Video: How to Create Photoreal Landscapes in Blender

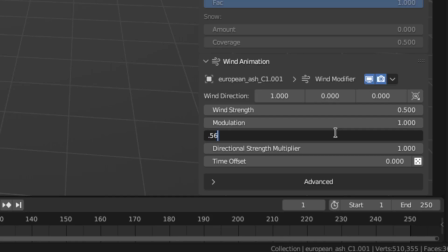0:00 In this video I'll show you how to create photoreal landscapes in Blender. This tutorial is not about the values to type in or the buttons to press, rather it's a workflow that should work for pretty much any scene.
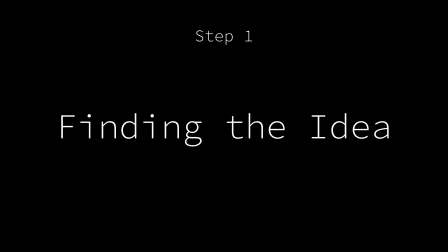0:08 The first step, for any render really, is the idea. This is arguably the most important step. So really try to nail it down by gathering as much reference as you can. And I mean, really go crazy. You can never have enough. Next, you'll want to block out your scene. And I promise you, doing this will make you so much faster when doing any scene in Blender.
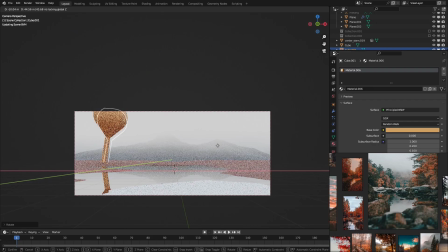0:27 Don't worry about textures, models, anything like that. Just focus on the placement, real-world scale and the lighting. When doing this step, I recommend restarting the scene at least once. For example, here's my first blockout and here's my second one. This one is exactly what I'm going for. And some people restart this scene even later in the process, but I find that a bit extreme because I don't have a month to make a scene.
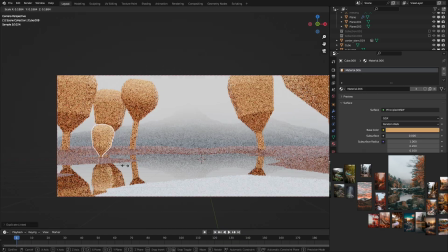0:47 I have like three days. So I recommend just doing it in the blockout phase. Just as a side note, this is the result of a whole day of experimenting. So never stop retrying until you're happy with the result. But once you are, you can move on to detailing.
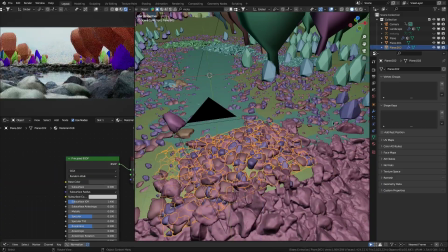1:00 So to start, swap out the placeholder models. When doing so, make sure to pay close attention to the reference, because I, for example, used these rock models here,
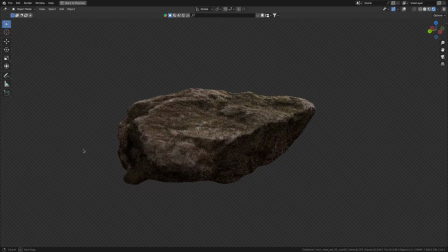1:07 but that looked terrible, and one of the reasons was that rocks usually get rounder if than any sort of water setting,
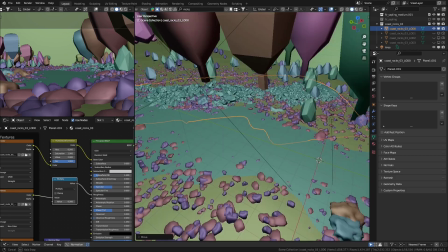1:13 and I saw that in the reference. Also, when doing this step, it's important to use high-quality models, and for most nature scenes, the trees are arguably the most important, Which is why I made them using this really handy addon called Treezy.
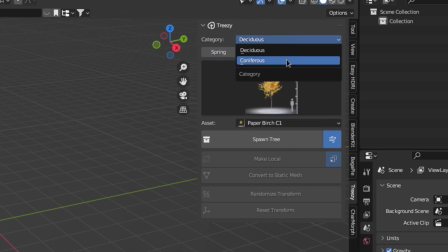1:25 You just have to place the cursor where you want the tree to be, then choose the season, tree type and tree you want and click spawn to add the tree which you can then customize or what
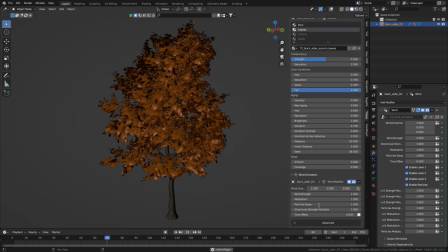1:33 I think is the coolest you can add a customizable wind animation with just one click. By the way if you want this addon too then I do have an affiliate link in the description which just means that if you decide to get the addon I get a small cut which helps support me and the channel.
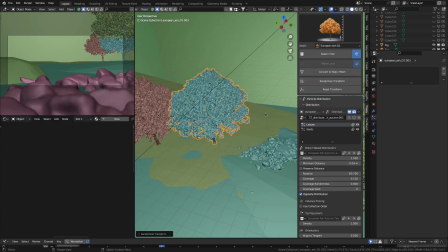1:47 So thank you if you do decide to get the addon. While you're swapping out the models, you will probably have to optimize your scene. To do that, I'd recommend to use proxies. A really great free add-on to do that is the BuggerPi add-on.
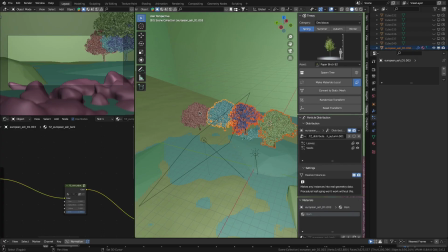1:57 Because once you have installed it, you can just click the model you want a proxy for, hit J, and then click proxy. Now, if you've swapped out all the models, but the scene is still looking bad, then the answer could be that the trees or other foliage isn't diverse enough. In this case, for example, I only have tall trees, but no small ones, which just looks weird. But once I add them, it immediately looks better. Generally, it's just important to not stop tweaking. So more variation in the leaves, because nature is random, leaves and dirt on the water, moss on the rocks, a singular falling leaf. That really is most of the secret to making realistic or just good-looking renders. Once the scene is done, it's time for some compositing.
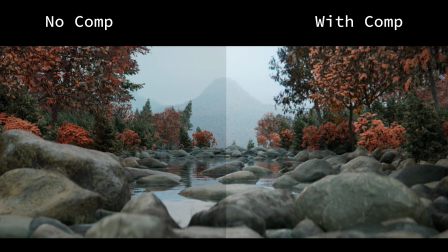2:30 This really is that secret sauce that makes a render way more realistic. The first thing I'd recommend doing is to soften up the render a bit. Because lenses aren't perfectly sharp, but renders are, which can look pretty unrealistic.
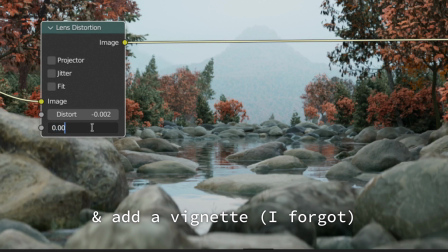2:42 Then add a tiny amount of lens distortion and chromatic aberration to further emulate the lens.
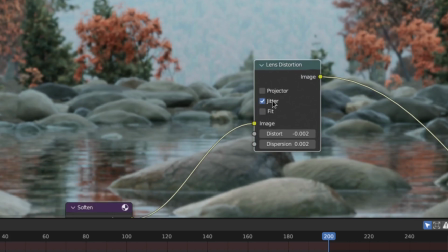2:46 And lastly I'd add some sort of noise. This can be just ISO noise or what I prefer, film grain.
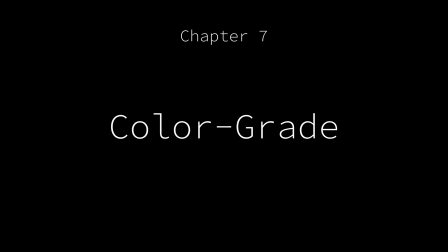2:52 Just to emulate the camera sensor. After rendering the last step is the color grade. And I really enjoyed this step because it just kicks the render up another notch.
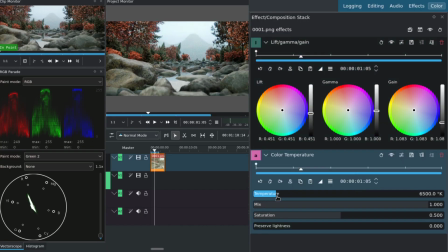3:00 BAM! Just really quick, lift other shadows, gain other highlights, use the temperature to control the white balance and the green tint to set the amount of green. But now that's done, so here's the render I created.
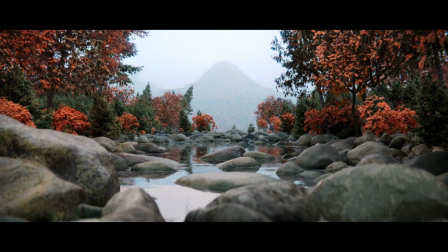Thanks for watching.